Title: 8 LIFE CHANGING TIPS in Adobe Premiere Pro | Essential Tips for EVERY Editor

How many times have you cut a video that cuts from a horizontal video to a vertical video? It's very obvious when you go from a 16:9 to a 9:16 shot, and it takes the audience out.
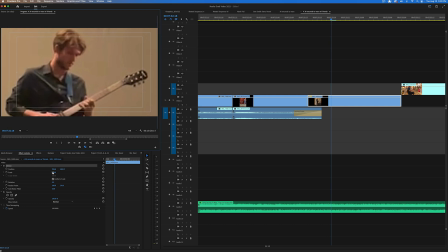4:18 That's something you don't want to do. I'm sure you've tried scaling up your 9:16 shot, but then it cuts everything you want out of the frame if you didn't frame for it.
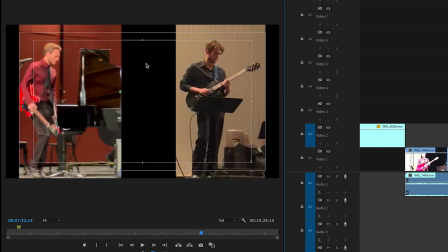4:25 And I'm sure you've even tried putting more than one vertical video in the same frame just to fill it. But more often than not, cutting from no black bars to black bars is a nasty cut, and it's very noticeable. But sometimes you have to do it because that's all the footage you have. And we're starting to see vertical video a lot more, so the ability to seamlessly blend vertical and horizontal video is a must as an editor. So here's my solution, and you've probably seen this solution before, but when all else fails, I always rely on a blurry background.
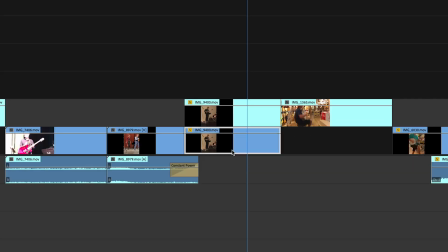4:50 I take my vertical video, duplicate it, place one above the other on the timeline, and on the bottom one, I scale it up until it fits the frame.
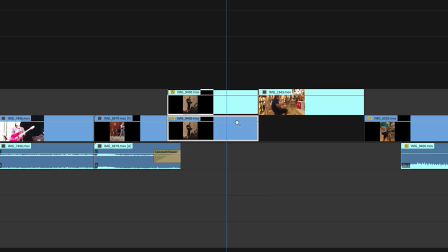4:56 Then I go to my effects panel and type in Gaussian blur, then I drag and drop this effect onto the bottom clip, then I put that blur around 25 to 50.
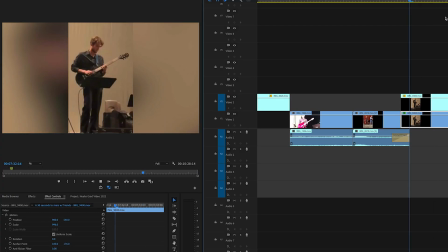5:02 Your frame is now filled, and cutting to that clip is a little less noticeable because it simultaneously fills the frame and directs the viewer's attention to where they need to look. Now, you can be as creative as you want here, and 80% of the time, just this will do the trick.
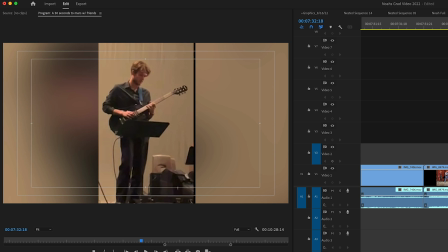5:14 But sometimes I like to add a drop shadow to the top video to separate it even more from the background.
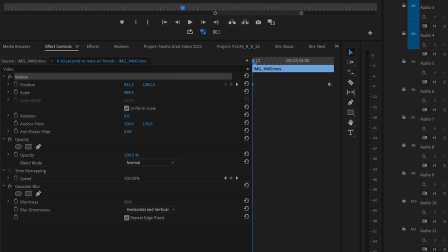5:19 Sometimes I'll even keyframe the positioning of the bottom clip so it moves ever so slightly in the background and gives a more dynamic feel to it. Feel free to steal this trick, because that's what I did. Tip number 4, adjustment layers.
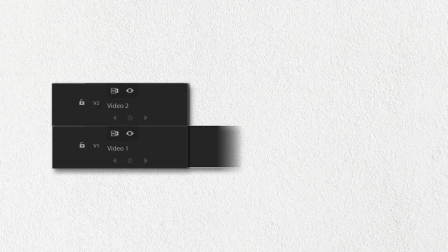5:30 Use them. Trust me, use them. But what is it? Think of an adjustment layer as a piece of glass that you place above your video clips. So when you're watching your video, you're viewing it through this piece of glass. And so when you apply effects on this piece of glass, you see it affecting the clip in your program monitor. In reality, it's not really affecting the clip. It's just affecting that piece of glass. That's what adjustment layer does. It gives you greater control and flexibility over your edits rather than just doing direct adjustments. They also give you options. The option to add visual, transitional, or animated effects to a single clip or multiple clips at a time. Adjustment layers give you more than one way to do any one thing inside of Premiere. They can save you time, they can improve your workflow, and you should use them.
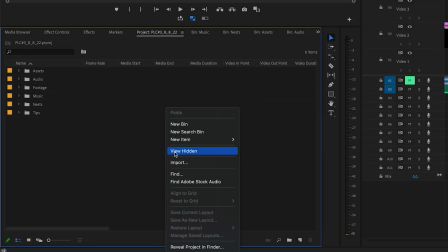6:10 If you want to create an adjustment layer, go to your project panel, right-click, go to new item, and select adjustment layer.
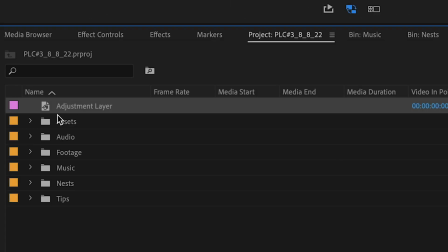6:14 Your adjustment layer will spawn in your project panel, and all you have to do is drag and drop it onto your timeline.
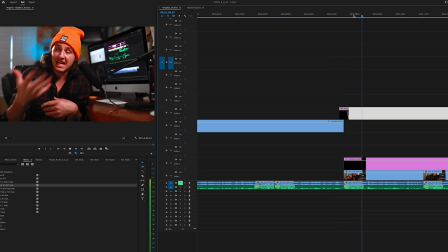6:20 Then you can extend it or shorten it to any length. A common practice I use with adjustment layers is to transition from one clip to the next. For example, I have preset transitions that I use, and if I place my adjustment layer over the edit point between those clips,
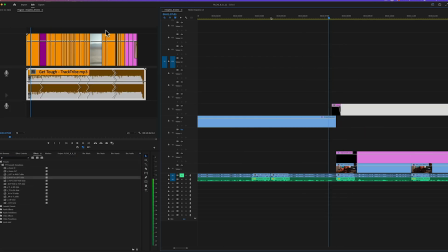6:31 I can drag and drop my transitions onto the adjustment layer, and the transition will affect everything under the adjustment layer without touching the actual clip.
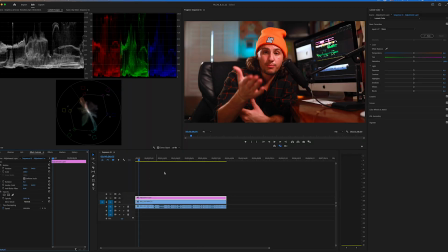6:37 Another common practice is to use the adjustment layer to color multiple clips at once. I would drag it over my entire timeline, add a Lumetri effect to it, and color it while I see the adjustment happening. This is a great way to speed up your workflow. Now, there are some times when you wouldn't want to use an adjustment layer. For example, let's say you finished your edit and your edit has multiple shots from different locations, and now you want to color the footage.
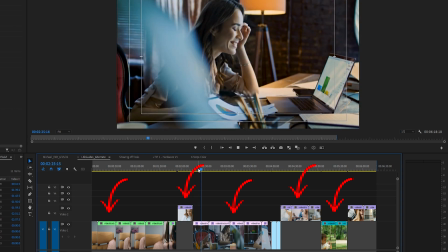6:58 Well, if you have different shots from different locations, the color adjustments that you're going to make are going to be different. So instead of doing one whole adjustment layer, you're gonna have to cut the adjustment layer up, and this can get confusing really quick. And in that case, I would just color using something else, which is tip number 5, source editing. Editing on a clip's source location. A lot of people miss this one because it does take a deep understanding of your software to even realize that you can do this in the first place. This is gonna take some explaining. Every single clip that you import into Adobe Premiere has a source.
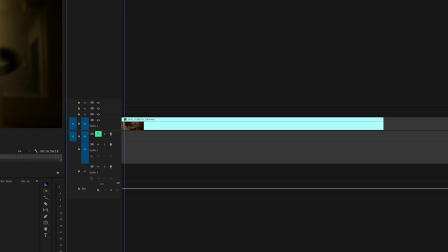7:25 For example, let's say you have one long take in Premiere. Let's call this one long clip your parent clip.
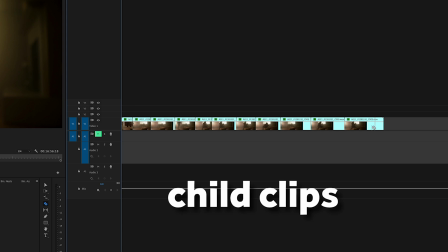7:30 And if you cut this parent clip up into a bunch of smaller clips, these become child clips. And all of these child clips come from the one parent clip.
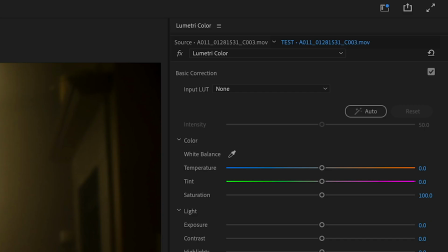7:37 If I select any of these child clips and go to my effects controls panel, you will see at the top I have two locations for this child clip. I have the actual child clip that is in the sequence, and I have the source of that child clip in the sequence.
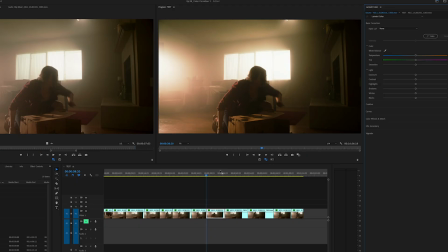7:48 And the source location is shared between all of the other child clips in that sequence.
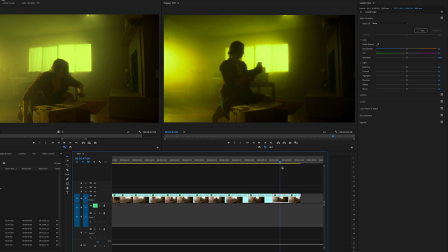7:52 So if I make a color adjustment in this location, then all of the other child clips will then have those same color adjustments.
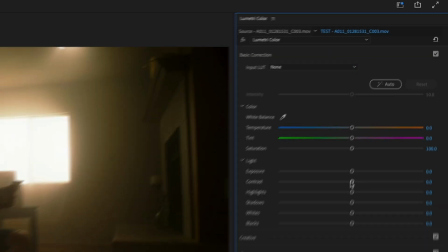7:58 If I make a color adjustment in this location, only that single child clip will have that adjustment.
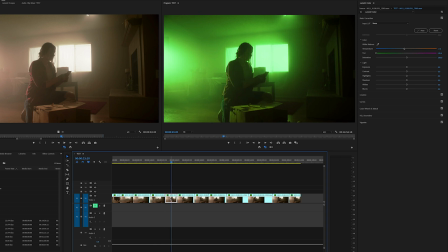8:04 So why is this helpful? With this technique, you only have to color one clip and it will affect the rest of those clips with the same source.
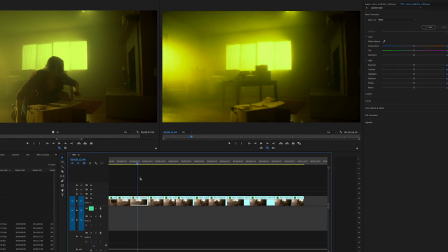8:10 Now you don't have to make a bunch of adjustment layers or copy and paste color effects to different clips. It's pretty baller. Doing this saves you a bunch of time. It's very helpful when coloring shots that have the same lighting.